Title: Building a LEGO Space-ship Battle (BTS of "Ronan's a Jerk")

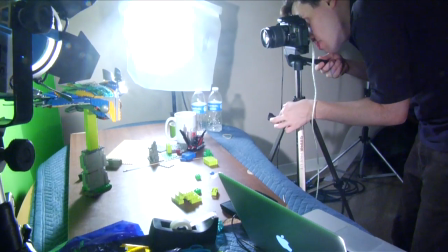One of my favorite things to do with my LEGO videos is to experiment with new techniques and new styles in order to keep my content fresh and exciting.
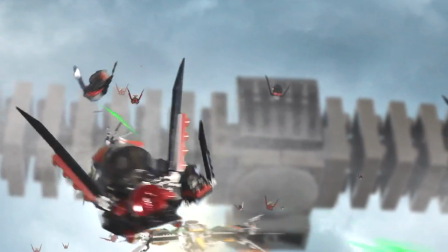The spaceship battle in my latest Guardians of the Galaxy video employed a lot of film techniques that I had never used before, but were a lot of fun to figure out.
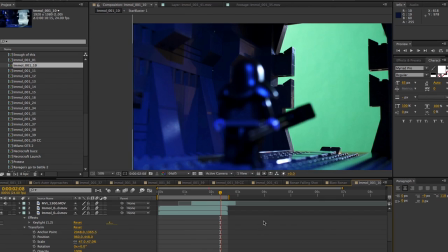The elements were all shot against a green screen and composited together into the final image, sometimes multiple times.
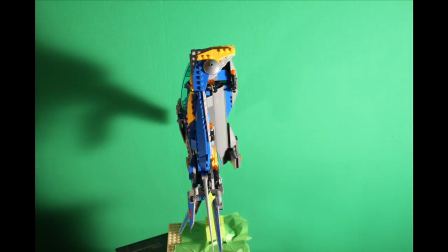The entire Ravager fleet was simply the Milano shot from several different angles and then composited into the shot over and over again.
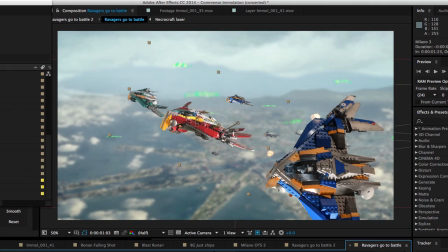I changed the coloring of each of the different ships in After Effects, giving each a distinct look.
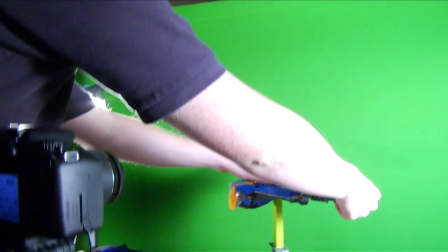I used three separate methods to capture the movement of the flying ships. First, I used traditional stop-motion, moving the ship in front of the camera.
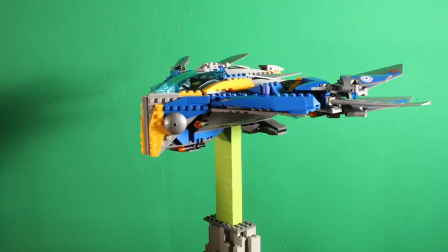Second, I tried moving the camera up and down to give the illusion that the ships were moving, and third,
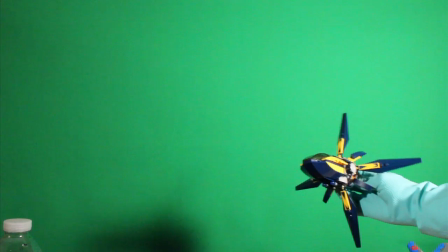I mounted the ships on a green base and just moved them in front of the camera with my hands.
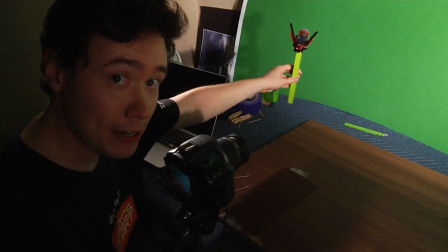Whoever thought playing with your spaceships would actually turn into a video?
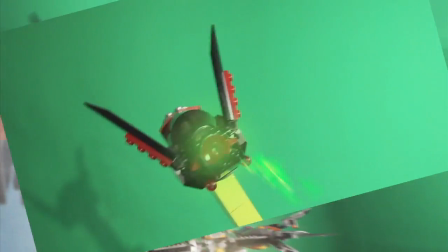This last method proved quite effective, allowing me to give their movement a fluid, organic feel without spending hours of time on the animation.
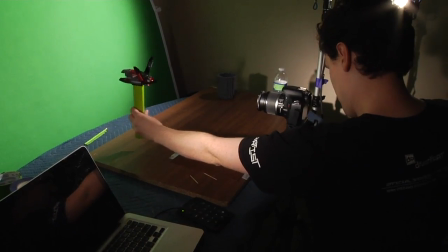More often than not, I found that this live-action movement ended up working perfectly.
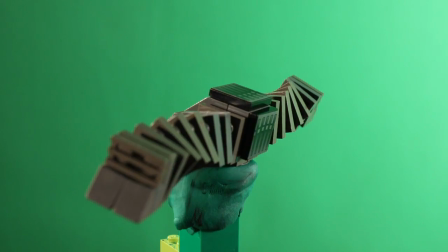The notable exceptions, of course, are the shots that feature animated elements, such as the pilots moving around or the wing fins adjusting.
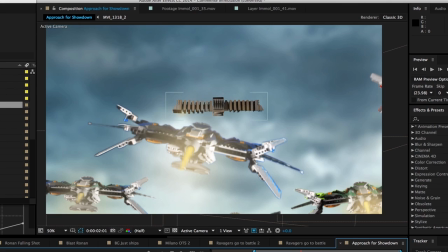A final touch that really gave these shots their realistic edge were layers of grain used to simulate clouds.
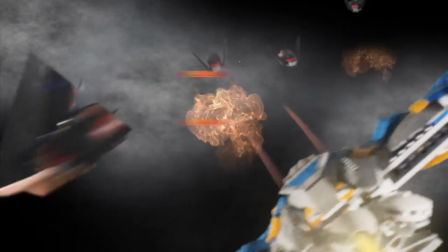The farther away from the camera the objects were supposed to be, the more layers of grain lay between them and the camera.
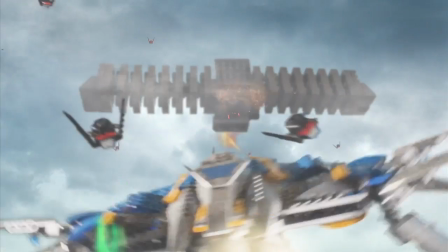This atmospheric perspective really sold the illusion of distance, and also help to cover up any sloppy compositing that my shots might have had.
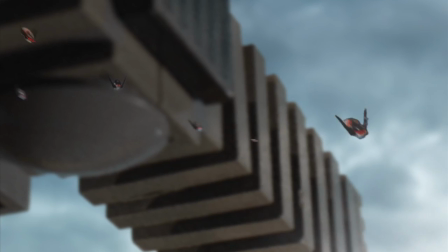In the end, all of these different elements combine to create a really cool effect. Thanks very much for watching and I hope you picked up some useful tips.
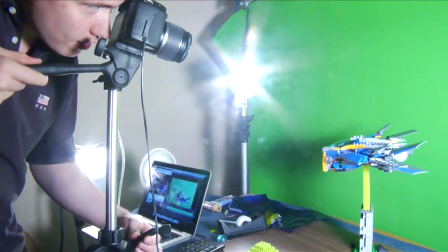If you have any questions, please comment below and I will try to answer them either through a comment or through a future video.
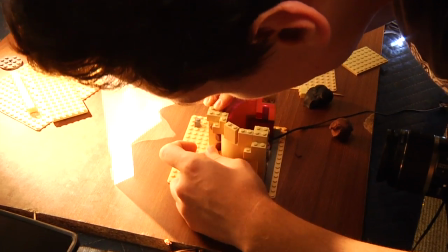So make sure to subscribe, and check back next week for another new video. Thanks guys!